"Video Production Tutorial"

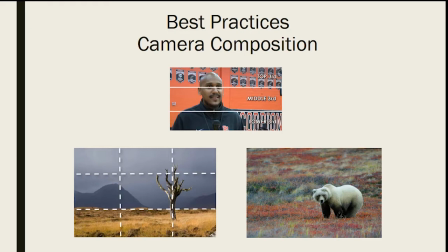744s
Use wider shots to see the subject in context of a particular situation. Here is an example of proper headroom.
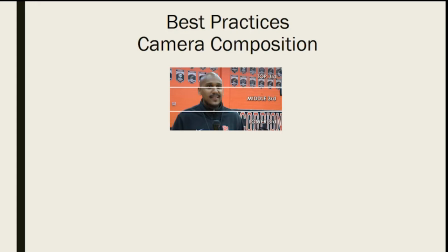750s
Dividing your frame into thirds ensures an evenly composed frame. Here's an example of the rule of thirds.
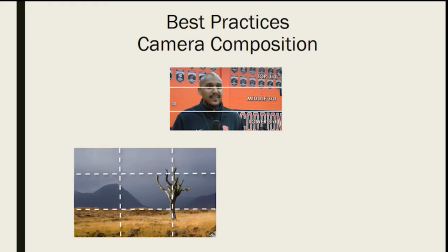757s
To create dimension and depth in your composition, frame your subjects where the intersecting points meet.
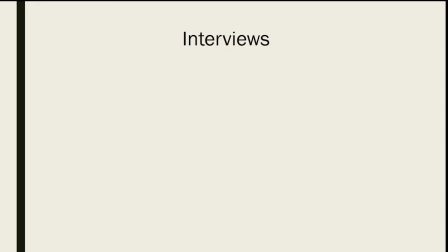765s
If you are conducting interviews, make sure you test all of your gear first. Have your questions prepared. Ask your interview to wear the proper clothing, which is no busy patterns, not too dark, not too light, and try to avoid stripes. Find a quiet space with few people. Smaller spaces are easier to light and record sound.
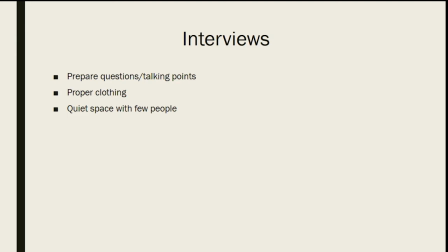785s
Don't have any unnecessary people on set, as they can be distracting or intimidating. Consider the corners of a room for background to create dimension within the frame. You can also create depth by creating distance between the camera, interviewee, and the background.
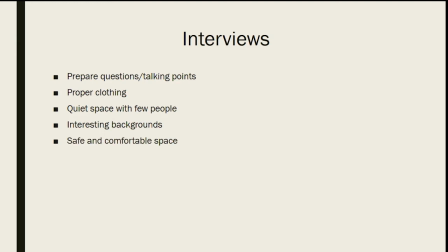800s
Ensure your subject is physically and emotionally comfortable. Creating a safe space will result in a better interview. Engage in conversation with your interviewee to help you set audio levels. A good icebreaker is asking what they ate for breakfast. Do not adjust the volume while your interviewee is speaking.
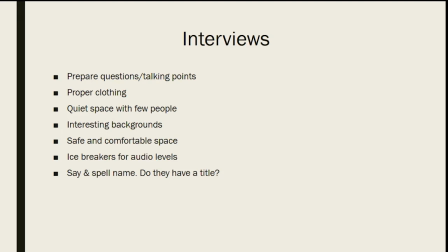818s
Have your interviewee say their name and spell it at the beginning of the interview. Ask if they have a title or would like to be credited a certain way. Use your judgment if you need to fix something while your interviewee is speaking.
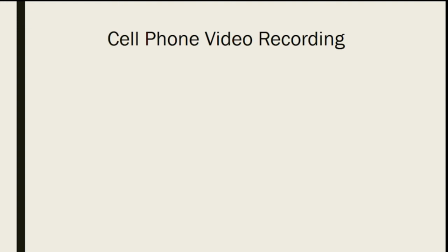830s
Recording media with your cell phone is an easy and accessible way to create video projects. Before you record, make sure you clear additional space on your device. Turn your phone sideways.
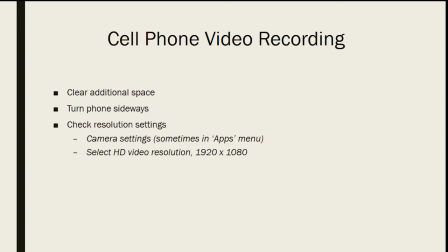842s
Check resolution settings. In your camera settings, sometimes through the apps menu, you can find the resolution settings. Select HD video, which is 1920 by 1080. While either reserving gear or picking up gear, make sure you have a checklist of what you need.
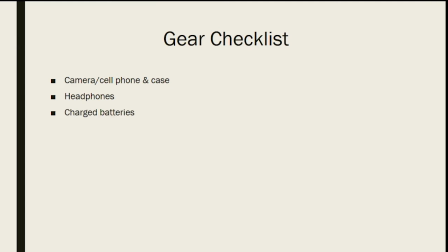861s
Your camera or a cell phone, headphones, charged batteries, a storage device such as a laptop or a hard drive for your media. Check the weather. Use lens tissue if you have a dirty lens. Remember to avoid touching the lens as they will pick up fingerprints.
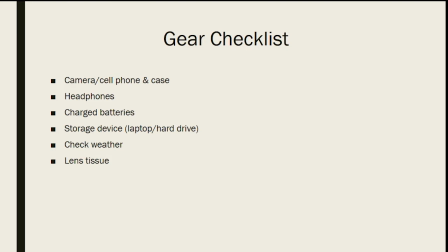879s
Cleaning the lens with your shirt tail or paper towel can actually scratch the lens. Bring pens and paper, release forms, and water for both you and your subjects or crew. Before you record, are you on schedule? Check the camera and audio settings. Did you charge your batteries?
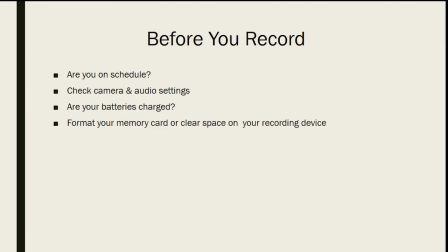897s
Formatting your memory card is a different process than simply deleting each clip from the memory bank. When you format your memory card, you clear all of the space, including the metadata. If you do not format your card and simply delete clips one by one, you are leaving metadata and not using the full storage space of your device.
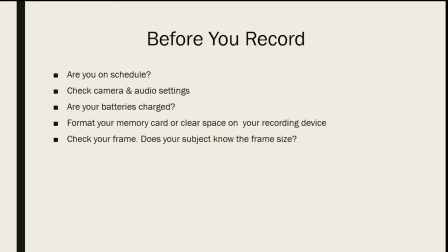917s
It can be easier for your interviewee or cast member to know what frame size they're working within. Focus your lens, white balance your camera, test your audio levels, stay organized, don't panic, and be kind on set.
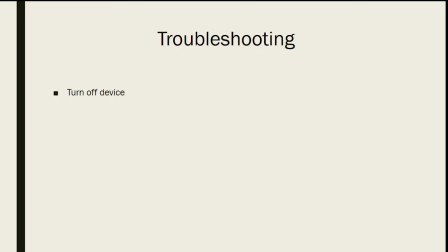931s
Some common troubleshooting techniques include turn off the device, wait a few moments, and turn it back on. Sometimes devices get finicky and need a hard reset. Try a new battery or a new SD card. Reset your settings or default your settings and then set them again, especially when using community gear.
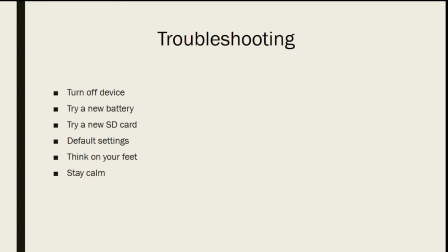951s
Think on your feet and solve problems creatively. Stay calm. Avoid the phrase, "I'll fix it in post." Most of your problems will be fixable during production. Take good notes.
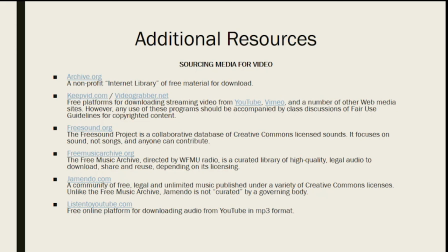962s
Here are additional resources you can utilize while you are finishing your video production. This concludes our video tutorial. Feel free to share what you've learned, and good luck with your production.